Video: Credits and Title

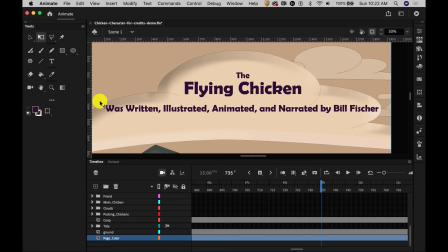And it's good to have large margins so that the text doesn't set up visual tensions with the edges of its container. This would be a bad example of how to set this type.
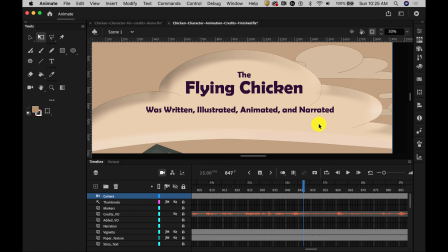Here's a better example of how to set that same type. You see it's much shorter and has a lot larger margins around it. I was able to do that because I split the copy into two lines.
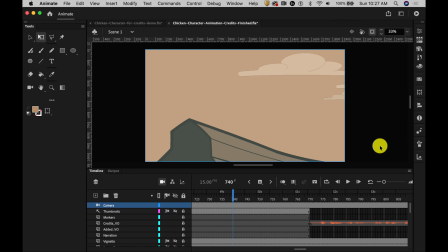Let's watch the animated version of the credits that I created.
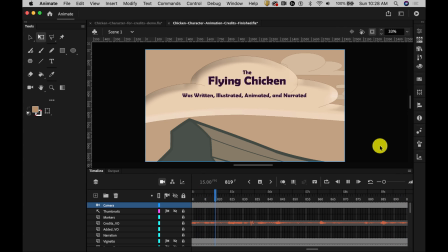The Flying Chicken was written, illustrated, animated, and narrated by Bill Fisher. It's an LEAD production.
Even though I animated some of the text in, I didn't do it word by word. I did it line by line.
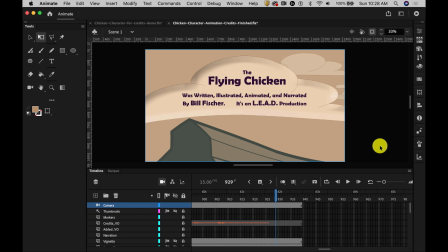It's important to have the text on the screen as long as possible so that sight-impaired persons can have plenty of time to read it at their own pace.
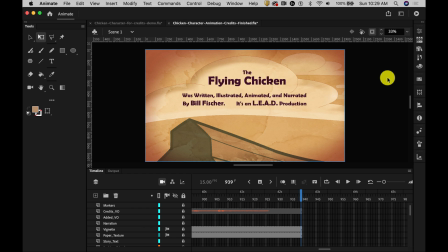When I turn my paper texture and vignette on, we can see the final visual appearance of our titles. It's important that the titles have the same visual style and impact as the rest of the animation,
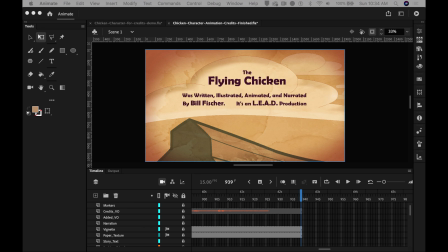as well as high contrast text isolated from the background with a visual element. Well, that wraps up the demo for today. Thanks for watching.